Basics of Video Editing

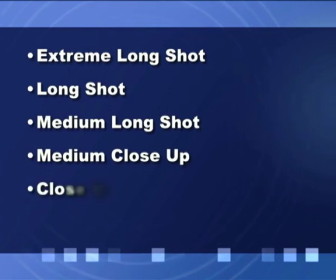(4:53)
There are extreme long shot, long shot, medium long shot, medium close up, close up, extreme close up. Every single shot cited above gives a separate feel. These feelings are described as the explanation of shots.
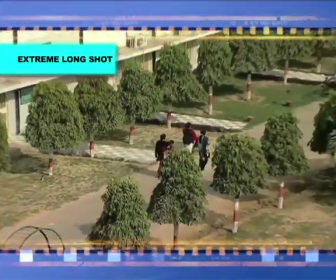(5:10)
For example, extreme long shot gives the feeling of relationship of environment with the character or subject.
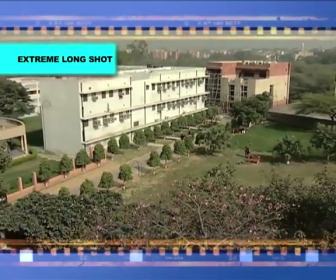(5:18)
The shot is very noticeable because of the amount of space around the subject.
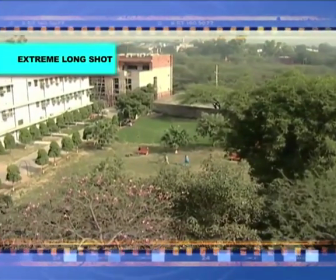(5:24)
Position of subject, frame right or left, top or bottom are of critical importance for editor.
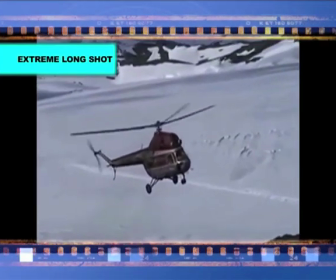(5:31)
This shot is basically used in opening sequences. Western filmmakers use this shot frequently.
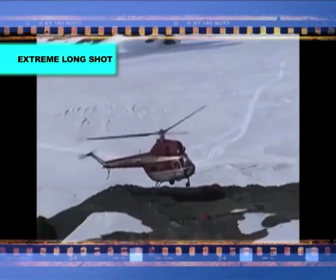(5:38)
Where the subject rides from the horizontal in extreme long shot to the foreground,
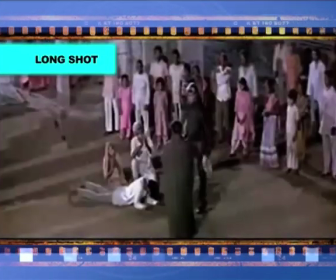(5:44)
long shot is normally used when subject makes a complete movement within the frame.
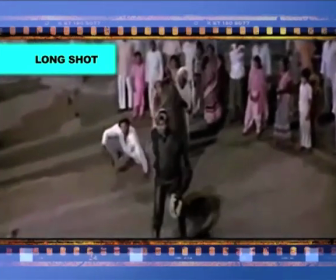(5:50)
It comprises the entire body and is framed below the fact. Headroom is considerable.
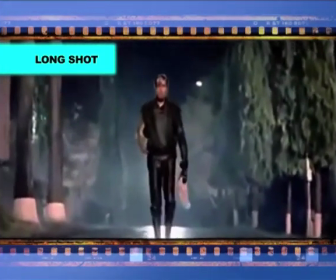(5:58)
Here the subject is close enough to be recognized and far enough away to give some geography to a secure.
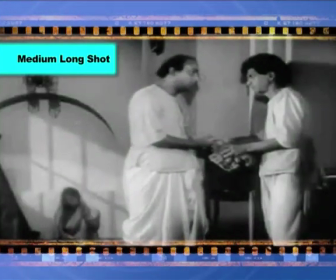(6:08)
Medium long shot is generally taken as movement shot.
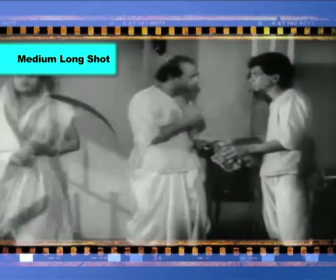(6:12)
The framing of medium long shot is slightly above or slightly below the knee but never on the knee.
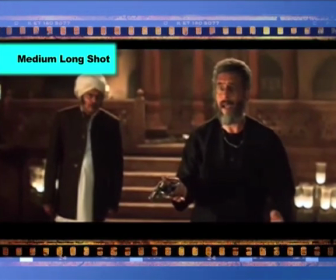(6:20)
This kind of shot also provides ample headroom and space on each side for arim movement.
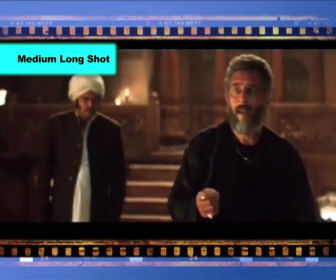(6:28)
Medium long shot can be made of a group of people and it is especially useful in complex or developing
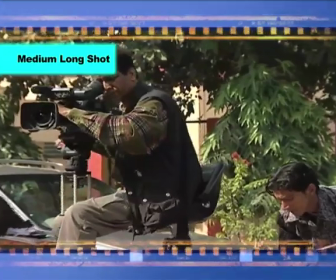(6:36)
shot when there is more camera movement or attachment movement that is trolley, crane, jimmy jip etc. Medium close-up shots are usually used in TV format in one or two forms
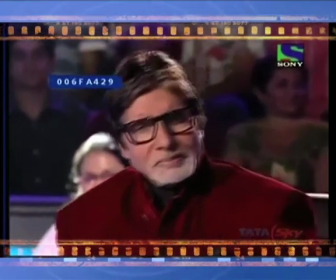(6:50)
either facing the camera known as direct to camera or
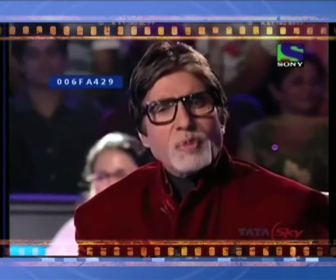(6:54)
three-quarter profile in first form it is composed with adequate headroom
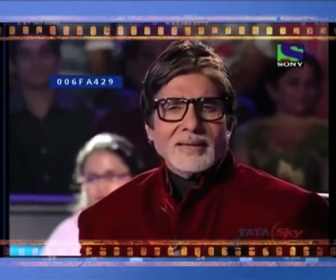(6:59)
and is framed above the person's elbow and below the armpit.
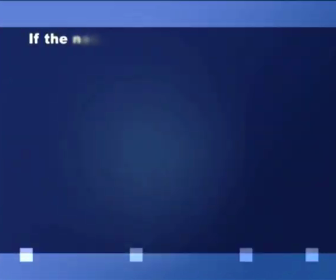(7:06)
In its second form, it makes perfect looking room. If the nose of the first character in first shot is towards right side,
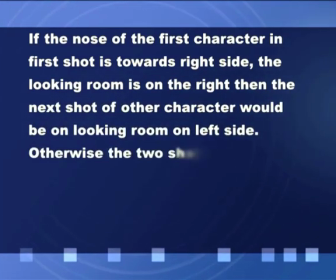(7:15)
the looking room is on the right, then the next shot of other character would be on looking room on left side.
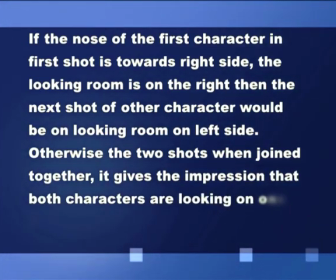(7:22)
Otherwise, the two shots, when joined together,
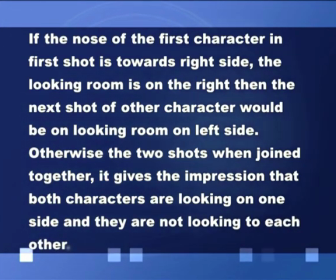(7:26)
it gives the impression that both characters are looking on one side and they are not looking towards each other. Headroom is very important and is the distance between the top of hair and the upper frame edge.
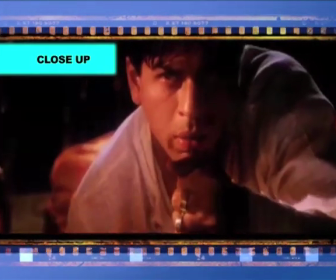(7:40)
Close-up is a dramatic shot which magnifies facial expressions or draws particular attention to a specific thing.
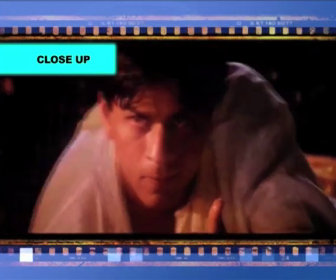(7:48)
It is usually a full-face shot and composed from below chin.
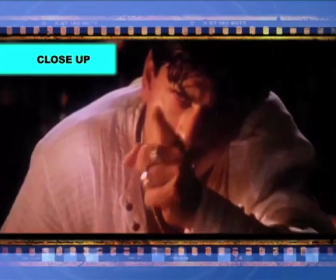(7:53)
Sometimes, it includes the shoulder line. Area of the face covers the most part of the screen.
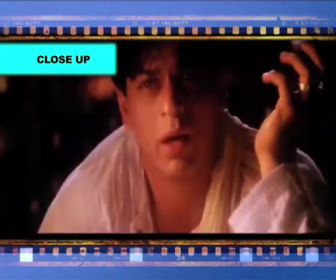(8:00)
The movement is not easy. If movement is there, then the composition of the shot may alter, which affects the editing. In short, it is used for the detailing of the subject. Extreme close-up gives the minutest detail of the subject.
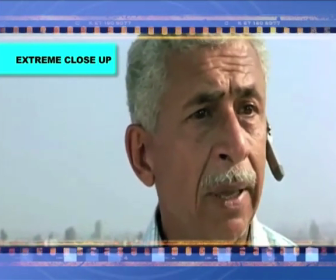(8:15)
For example, his shot could be of the details of eyes, mouth, or perhaps ear.
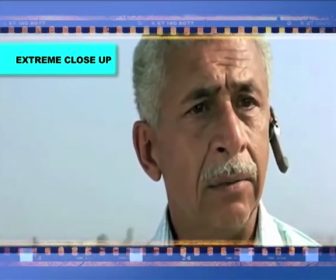(8:21)
Most of the detailed films enter frame. This shot is least used shot in the range of simple shots.
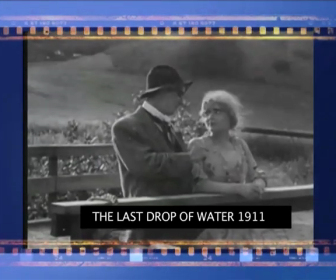(8:29)
These are the shots which earlier D.W. Griffith combined to form some extraordinary dramatic construction.
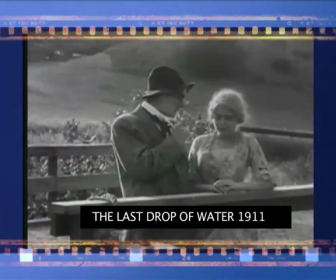(8:37)
He played with the emotions of the audience by using the shots
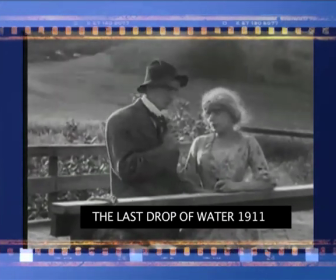(8:41)
wherever required and gives same dynamic formation to film,
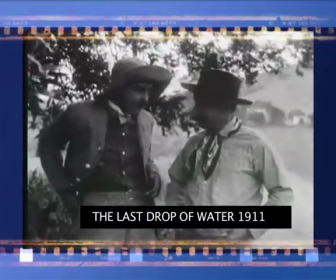(8:46)
that is he edited sequences with logical framing of shots.